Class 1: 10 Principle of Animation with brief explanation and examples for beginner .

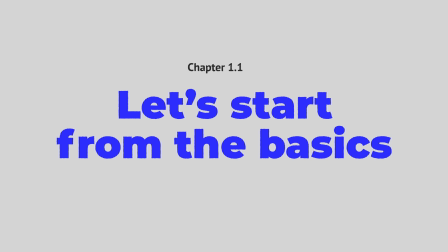The principles of animation. There has been a lot of talking around this subject, so I'm guessing most of you already know what I'm talking about. There are a lot of YouTube tutorials that explain what the principles are, but none of them actually explain how to apply the principle inside After Effects.
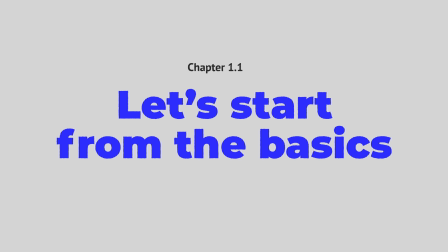That's why I thought starting off by showing you some tips on this would be a perfect way.
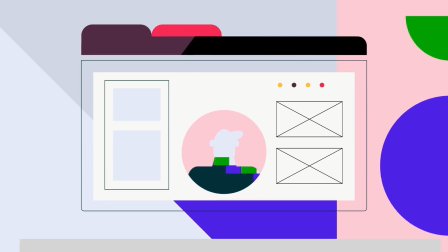I strongly believe that every motion designer should always keep these principles in consideration while animating.
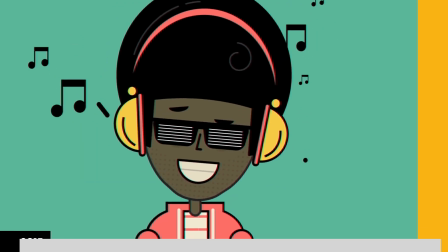Even I have seen a huge improvement in the quality of my work when I implemented them in my workflow.
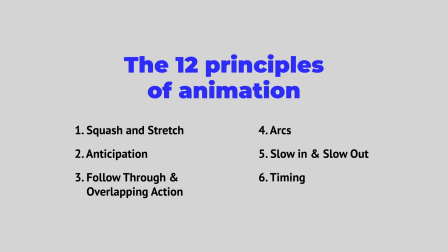Before jumping into After Effects, let's have a quick overview in case some of you don't know what these principles are.
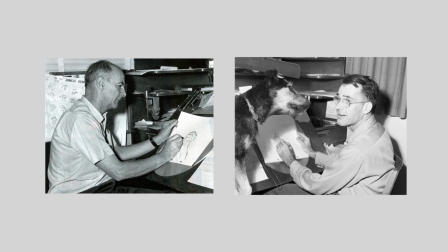The principles of animation were first introduced by two Disney animators, Ollie Johnston and Frank Thomas,
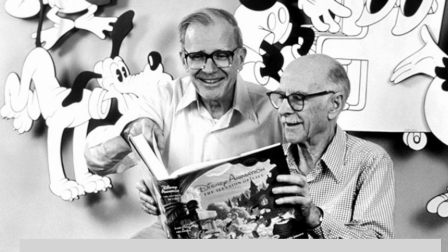in their book called The Illusion of Life, which was released in 1981.
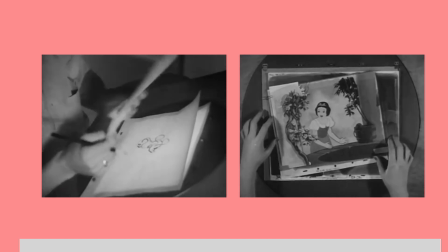In this book, they examined the work of Disney animators from the 1930s and summed up their approach into 12 basic principles.
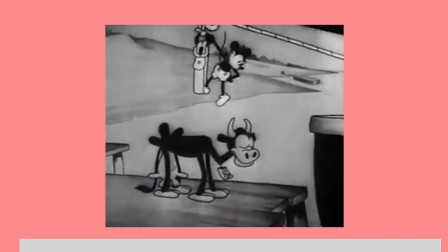Many refer to this book as the Bible of animation, and these principles are relevant not only for bringing character to life,
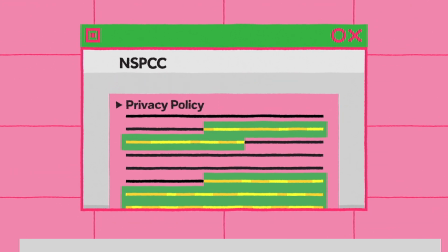but for basically every type of animation you can think of, from motion design to brand logos and user interfaces.
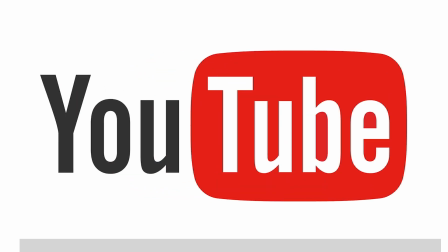To help you understand these principles, let's see some examples. The first one is squash and stretch.
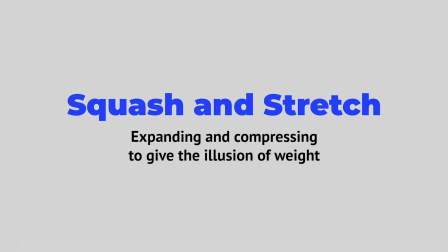Squash and stretch gives the illusion of weight and volume as something moves.
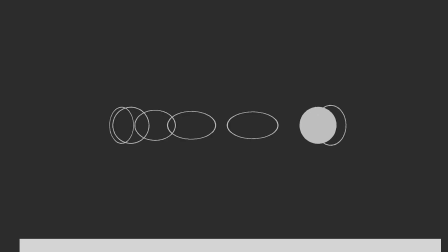This is done by slightly expanding and compressing the shape of your subject.
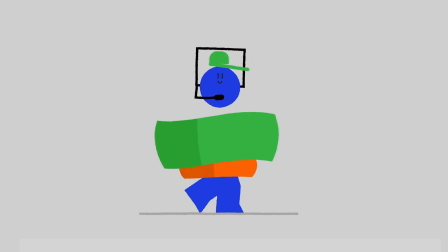This principle is one of the most important because it really gives a clearer sense of weight and gravity as an element moves,
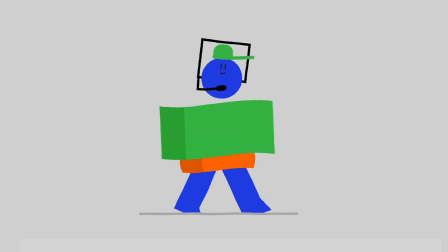which is essential in giving the illusion of movement. Squash and stretch can be implemented to many different subjects of your animation,
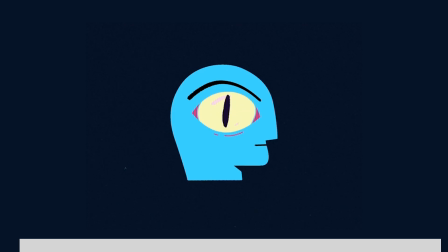like a character's eye when they blink, or when someone is surprised or scared.
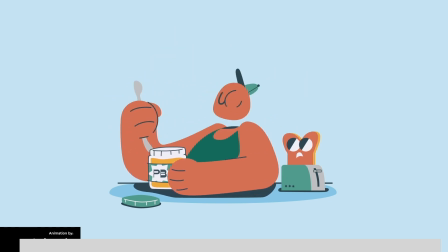Their face squashes down and stretches.
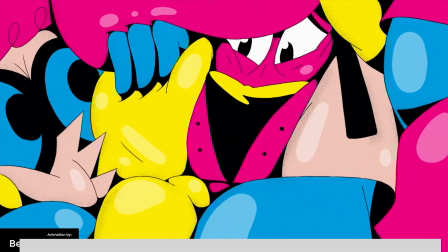This is a great principle to use and exaggerate in animation, adding more appeal and a sense of reality to a movement.
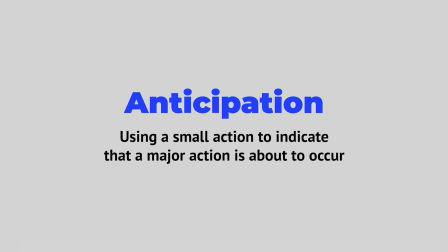The second principle of animation is anticipation. Anticipation is used to let the audience know that a major action is about to take place.
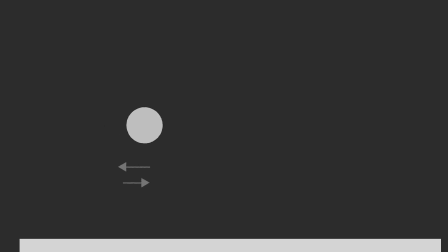For this effect, animators will often work in a smaller act right before the main action happens to signal that something is coming. Not only is anticipation needed to prepare the audience, but it's also required to sell believable movements.
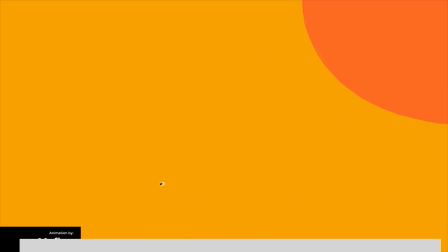As you can see in the video I'm showing you, the character always anticipates what he's about to do.
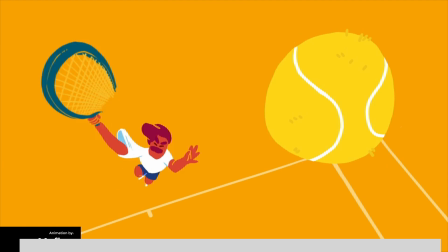For example, when he's playing tennis, you can clearly see how he holds back his racket for a few frames before he hits the ball.
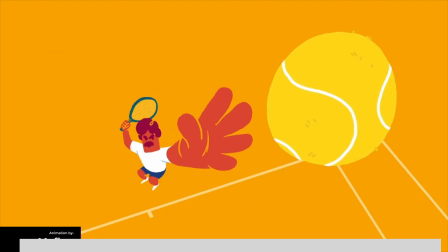This way, he's not only anticipating what he's about to do, but he is also charging the scene with a lot of energy.
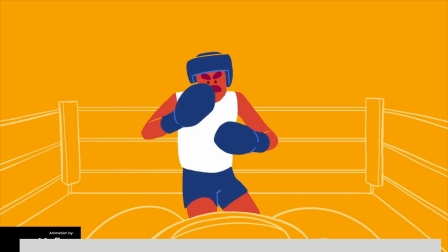The same anticipation can be seen right after when the character turns into a boxer and he pulls his hand behind before punching the screen.
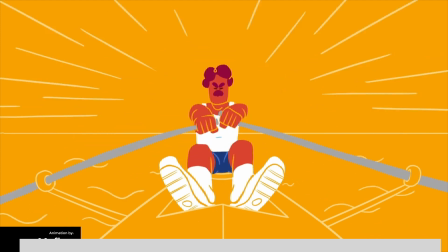Imagine if these actions had no anticipation. They wouldn't be believable and they would not convey properly the actions we are seeing on screen.
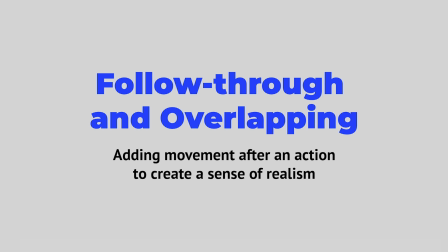Follow-through and overlapping actions can be considered as two different principles, but they are still related.
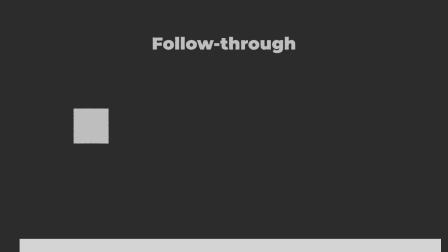The follow-through principle argues that when a subject is in motion and stops, it doesn't stop all at once. It's basically the opposite of anticipation. Anticipation happens before the main action, while follow-through happens after the action.
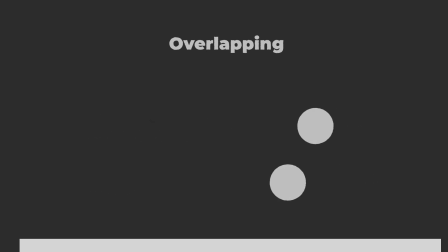Tied to this idea is the overlapping action principle. It describes the offset between the timing of different elements of the animation.
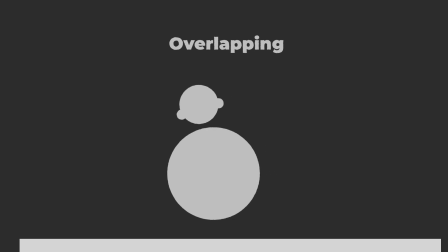Overlapping can happen between connected elements. Imagine the head of a character following the movement of the body with a lag of a few frames.
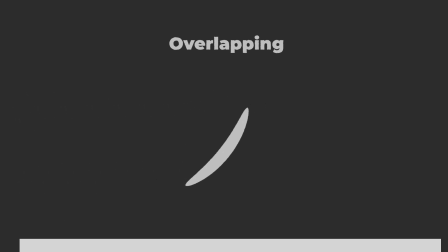But it can also happen between different parts of the same element. Imagine a blade of grass blowing in the wind where the base moves first and the rest follows behind, giving you that wavy motion.
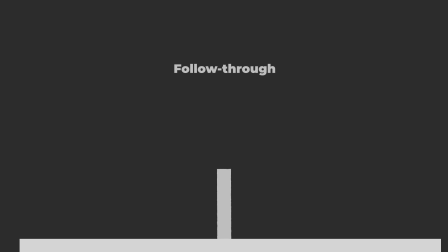So to sum it up, follow-through is a subtle bouncing at the end of an action, while overlapping is a delay between different elements.
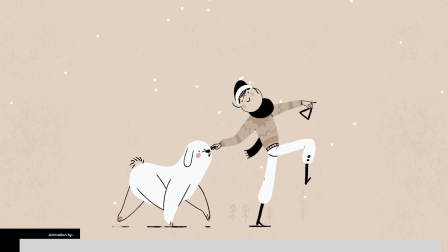In real life, everything moves at different speeds and in different moments in time. That's why follow-through and overlapping actions are so important for capturing realistic and fluid movements.
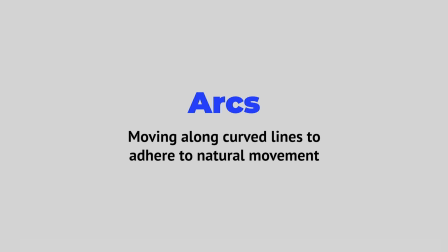The fourth principle refers to arcs. Everything in real life moves in the shape of some sort of arc.
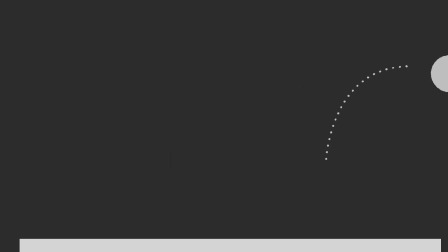So in animation it's important to stick to the same principle, ensuring your animation is smooth and it moves in a realistic way.
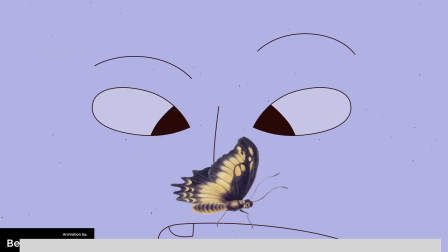For example, if a character is turning his head, he will dip his head down during the turn, creating an arc as it moves.
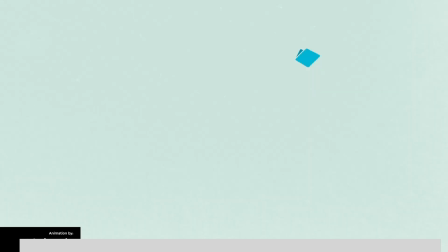But this principle doesn't apply only in characters, as you also want to ensure other subtle things move in arcs as well.
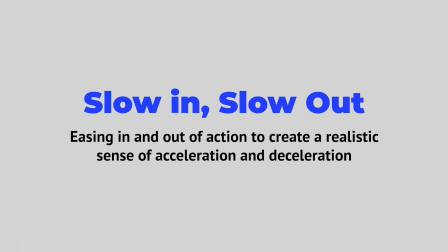The next principle consists in slowing in and slowing out actions.
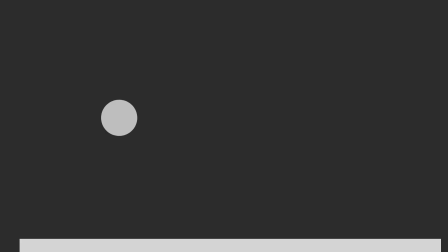As any object or person moves, there needs to be a time for acceleration and deceleration. Without easy in and easy out actions, movements become very unnatural and robotic. In traditional animation, when a subject is performing an action, you will have more frames at the start of the action,
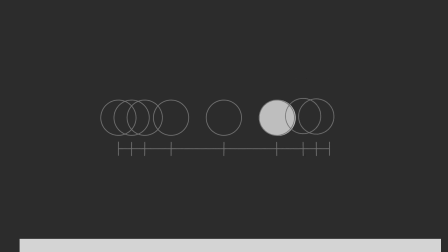then less frames in the middle, and more again at the end of the action. This creates a slowing in and slowing out effect in the action that copies lifelike movements.
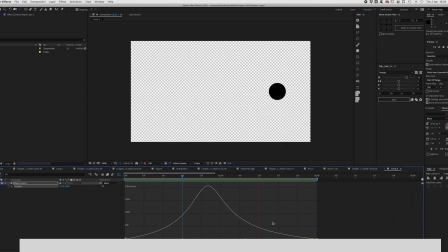The same principle applies for digital animation, where the movement of an action is defined through speed and value graphs.
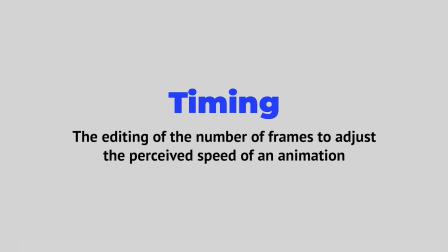The sixth principle is timing, which is a bit technical. Timing refers to the number of frames for any given action, which basically translates to the speed of the action itself.
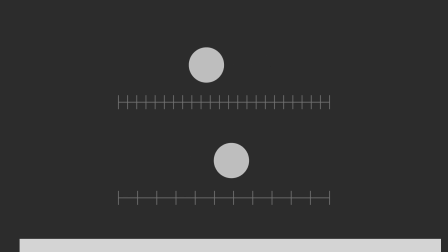Animators can have scenes look slower and smoother using more frames, or faster and crispier with less frames.
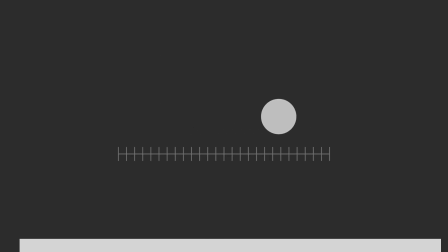For example, when a circle travels from the left to the right of your screen, its timing will be the number of frames you choose to have for this movement. Spacing refers to how your subject is placed in those individual frames. If the circle is placed close together, it means this object is moving slower.
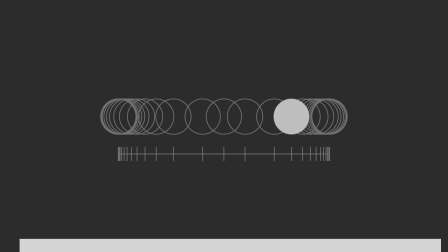If the circle is placed farther apart, then it's moving faster. The next principle is secondary actions.
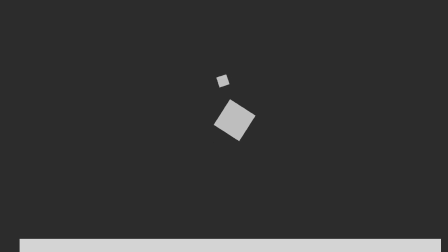A secondary action refers to any other action or movement that supports the main action of an animation. This can give a sense of real-life actions in any animation by simply creating a more convincing performance.
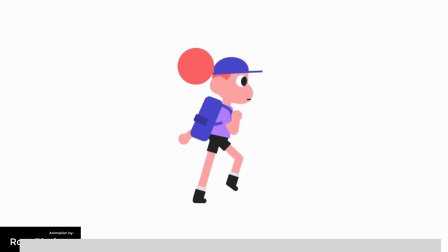For instance, anytime you walk, you don't just move your legs, torso, and feet.
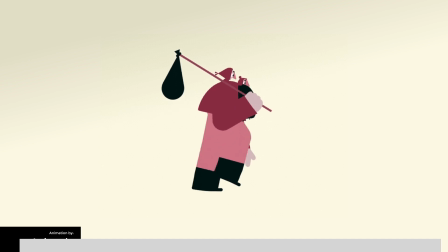Your whole body is balancing, so small traits like your head, your hair, or even your clothes move at the same time.
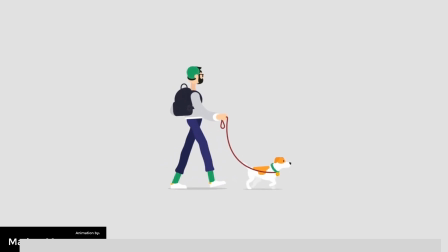By adding these secondary actions to a main character, you're creating a believable animation because it imitates what happens in real life. The next principle is exaggeration. Animation is all about exaggerating movements.
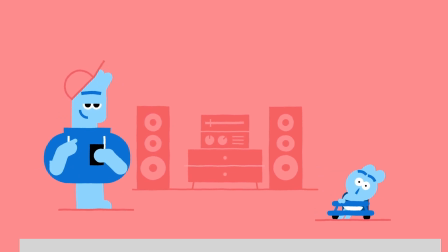Exaggeration can be used to create extremely cartoony movements or refused with a little more restraint to create more realistic actions.
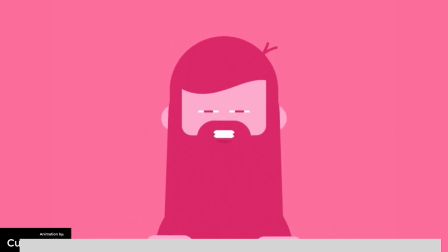Whether you choose to use it as a stylized option or in a real-life-like scene, exaggeration should always be implemented to some degree.
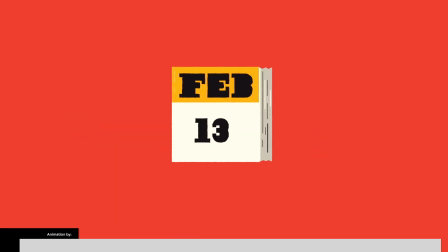Even if your goal is to achieve a realistic animation, you can use exaggeration to make your movement more readable,
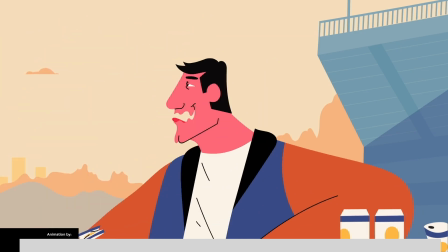so as to help your audience understand what's happening in the scene. The ninth principle is staging.
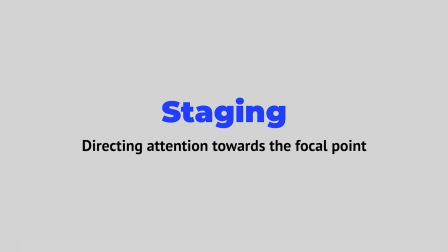Staging is the principle that directs the audience attention towards the most important elements in the scene.
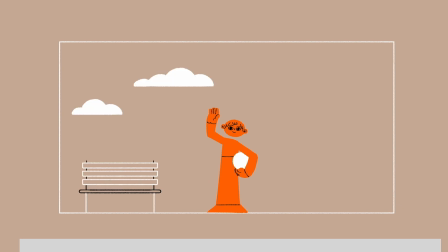When you're setting up a scene, from the placement of the characters to the background and foreground elements to the camera angle,
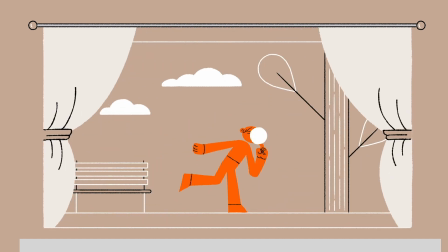you're setting up the stage for your animation. The purpose of this is to make the animation clearer to the viewer.
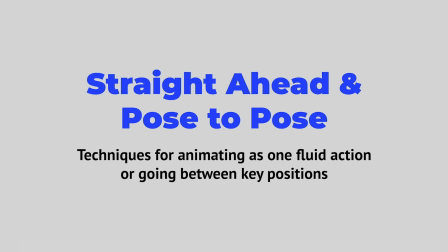In the 10th principle, we are going to talk about straight ahead action and pose to pose. These are two different techniques used in traditional animation.
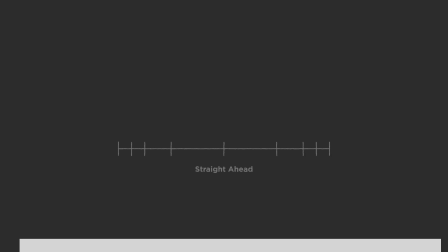Straight ahead action consists in creating the frames of any movement in a row, meaning drawing each frame one right after the other. With pose to pose, you plan the movement by drawing first the beginning and the end of an action. Only after this you can start to fill the frames in between and decide the speed of your action.